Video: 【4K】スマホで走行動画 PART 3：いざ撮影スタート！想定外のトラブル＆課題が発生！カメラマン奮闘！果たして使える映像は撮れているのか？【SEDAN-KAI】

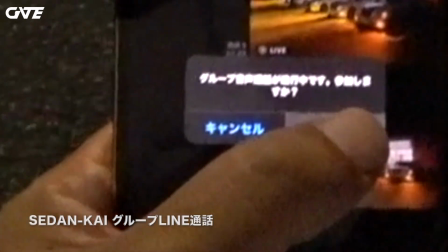0:10 じゃあ参加
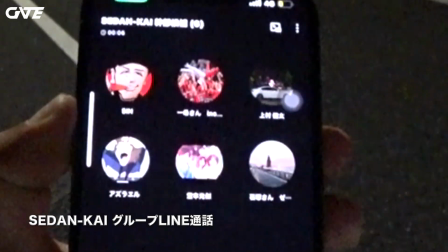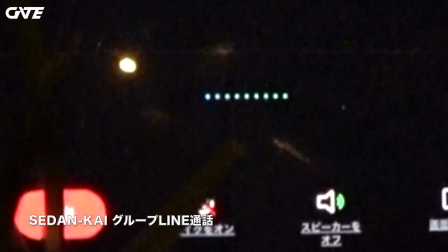0:20 よし、もう町田稼働まで行ったっぽいなこれでスピードを出さなくても大丈夫ですねはい、そんなもんでいいですか?
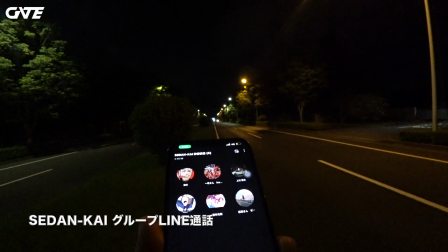0:25 1台行ったら行っちゃってください来ましたね、あの集団ですねヘッドライトがたくさんある交通ルールを守り、やっております
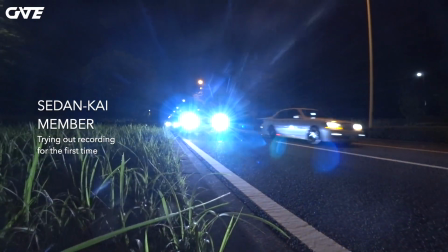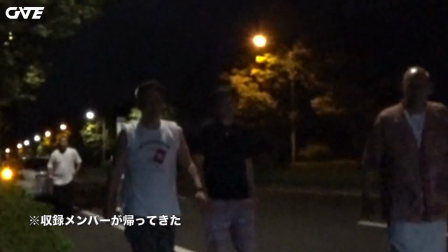0:39 まずみんなでのファーストトライ。どんな感じだったか映像を確認してみましょう。データを送りましょうか。確認用であればLINEでも。撮影してみてどうでしたか?いや、思ったより撮影者の車体が映ってしまう。どうぞです。おはようございます。聞こえました?すごい緊張しましたけど、電話通話しながらやるのがすごい安心して走りますね。まあ、扇動してもらってたんですけど、車間距離とか抜いた後を見に、自分がどのスピードで抜いちゃえばいいの?ああそうですね、抜くシーンとかも結構大事ですよね今回もすごくやりやすい感じですね初めて戦闘で行きましたけれどもトロレルの今回初ですもんね初なんでってことは、じゃあ一回部位を確認してみてちょっと感覚を掴んでみた方がいいかもしれないですね
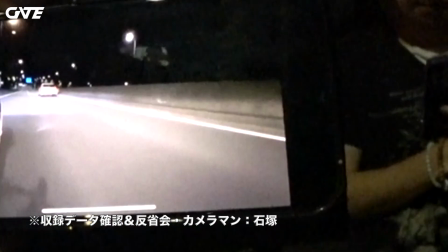1:23 これは俺ですねうまいですねちょっとスピード速いしね、今回そうなんですよ抜くってよりかは、なんかゆっくり
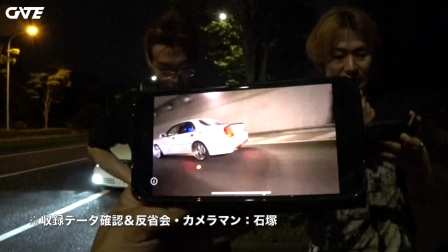1:29 スライドして追い越す感じなんですよでもこれ、そういうことにうまいですね1個のモニターでみんなで見てた方が
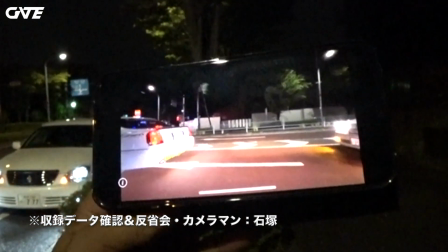1:35 まあそうですねここから夜景の先になるのでそこ絵がいいですからね どうしても抑えたいですよね
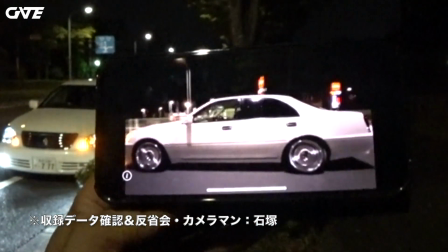1:41 こういるいいですねいいですねうまい カメラが斜めになってない
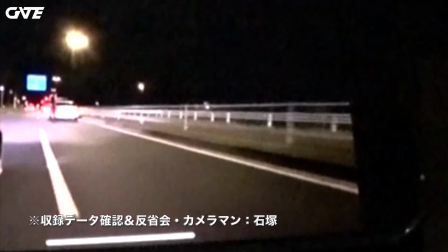1:45 素晴らしいこの時が遠いと 編集で画質が良いんですよ
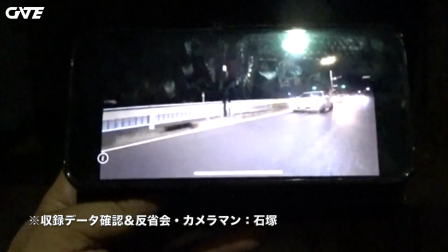1:51 こういう時が 差があると結構難しいしかも道を見せながら 車が入らないのがすごく難しいこの時にバーって行っちゃうと 追っかけられなくなっちゃうそうなると今度カメラもブレやすくなるんですよこれが俺じゃないんですけどUタンゴですね新入りカメラマンの
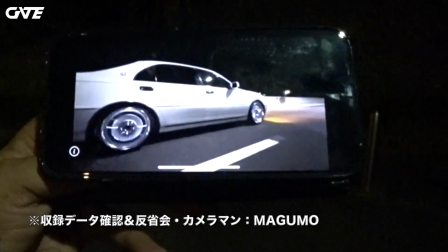2:13 もうすでに斜めになってるんですね使えるなギリギリ
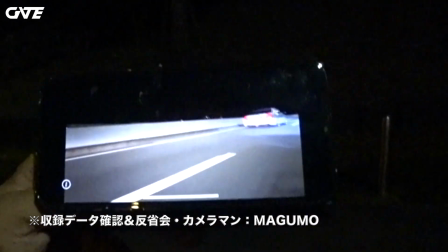2:18 あーちょっとブレてるな惜しいあーもう空が入ってない地面が広くなりすぎちゃうんですよこれはいいですね
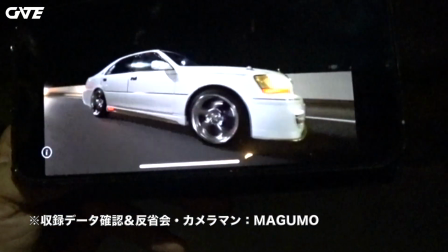2:25 こっちのホイール面いいですよあーもうちょっとゆっくりのがいいもうちょっとですねあでも悪くない悪くない悪くない悪くない悪くない
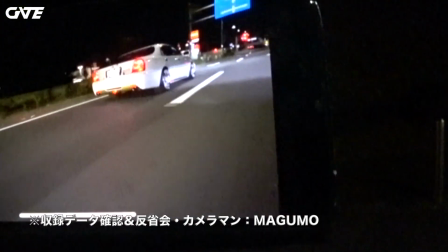2:33 僕もちょっと役取したいですよね頑張れ今僕と喋りかぶってますもうこの時には、もっとスローで抜いてくれって言ったんですよ。
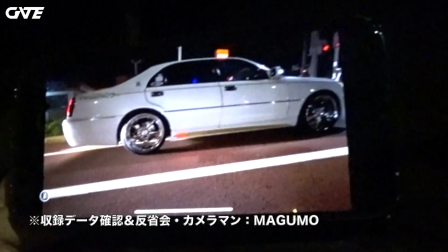2:42 電話で聞こえてました。もうちょっとこっちですね。OKですねって言ってますよ。
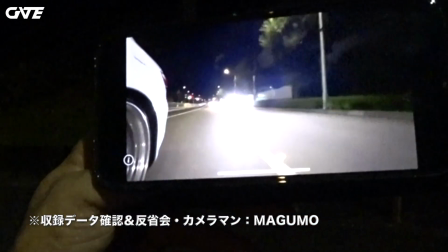2:47 最初は難しいですよね。そうなんですよ。だからこうやってアングルを曲げると斜めになっちゃうんですよね。
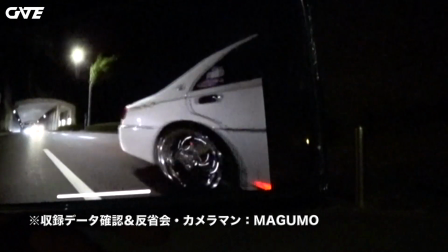2:52 ゆっくり行けるか。ちょっと速いですね。でもカメラが全然追っかけてない。どっち撮ればいいかわかんなくなってたんですよ。
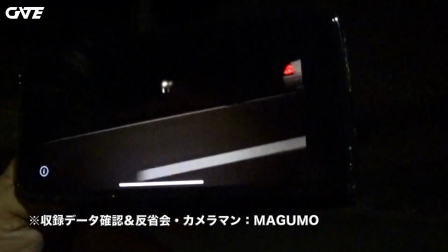2:58 この時点で追っかけるんですよね。この間はね、1台だったっていうのもありますけど。前回の動画もそうなんですけど、変わらない状態で
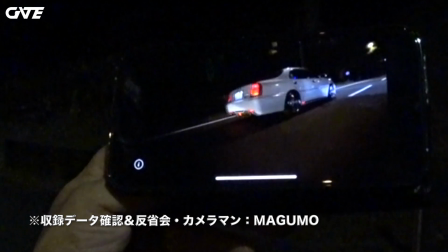3:07 斜めをずっとそういうのも欲しいですねどっちかがお互いが抜いてるだけの絵しかないっていうのは
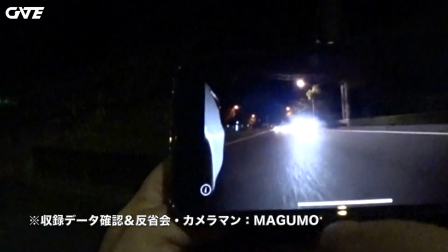3:13 映像になりにくいですねこういうのでもっと近くでずっと長く走ってるシーンが欲しいですね前回それがセルショーも
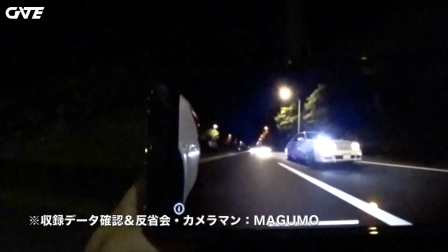3:20 エレスもすごく優秀な映像があったんですよあとカメラのレンズ増えてくださいこれはあれですね
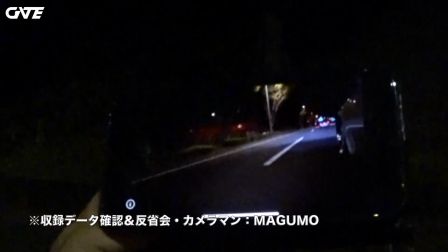3:27 マジェスタニライの窃盗団ですね逃げちゃったよ僕たずきくんとかこれ見てわかるんですよ結構だがもっと近くていいよって言ったんですね 今回自分は良しだけどなぁまだ普通運転してる方分からないんで今ちょうど画角入ってます収まってますとかでモニターを見ているカメラマンが撮影されている車との距離感を常に教えてあげる今40区を出てます500メーターぐらい走ってみましょうって前から取りましたじゃあ 後ろからも同じをくださいとかじゃあここで追い抜いてくださいゆっくりお願いしますもうちょっと行けるもうちょっと行くなって映像自体に声が入っちゃっても全然いいんで 割とずっと喋り続けるみたいな状態が1回のチャンスをうまく生かす
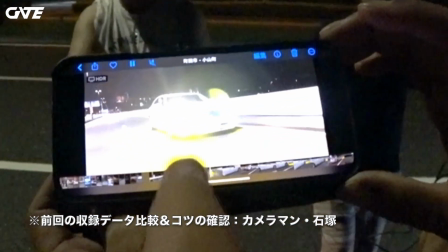4:04 これ結構このとこってうまく撮るってある?これなんですよ!あんまり速すぎるとホイールが綺麗に映らない
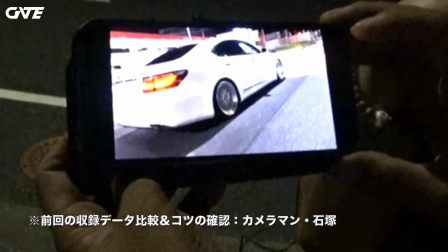4:11 もうちょっとゆっくり走ってる方がホイールの回転も美しく映る感じがiPhoneにはある気がしますこの後もこんな感じですよね?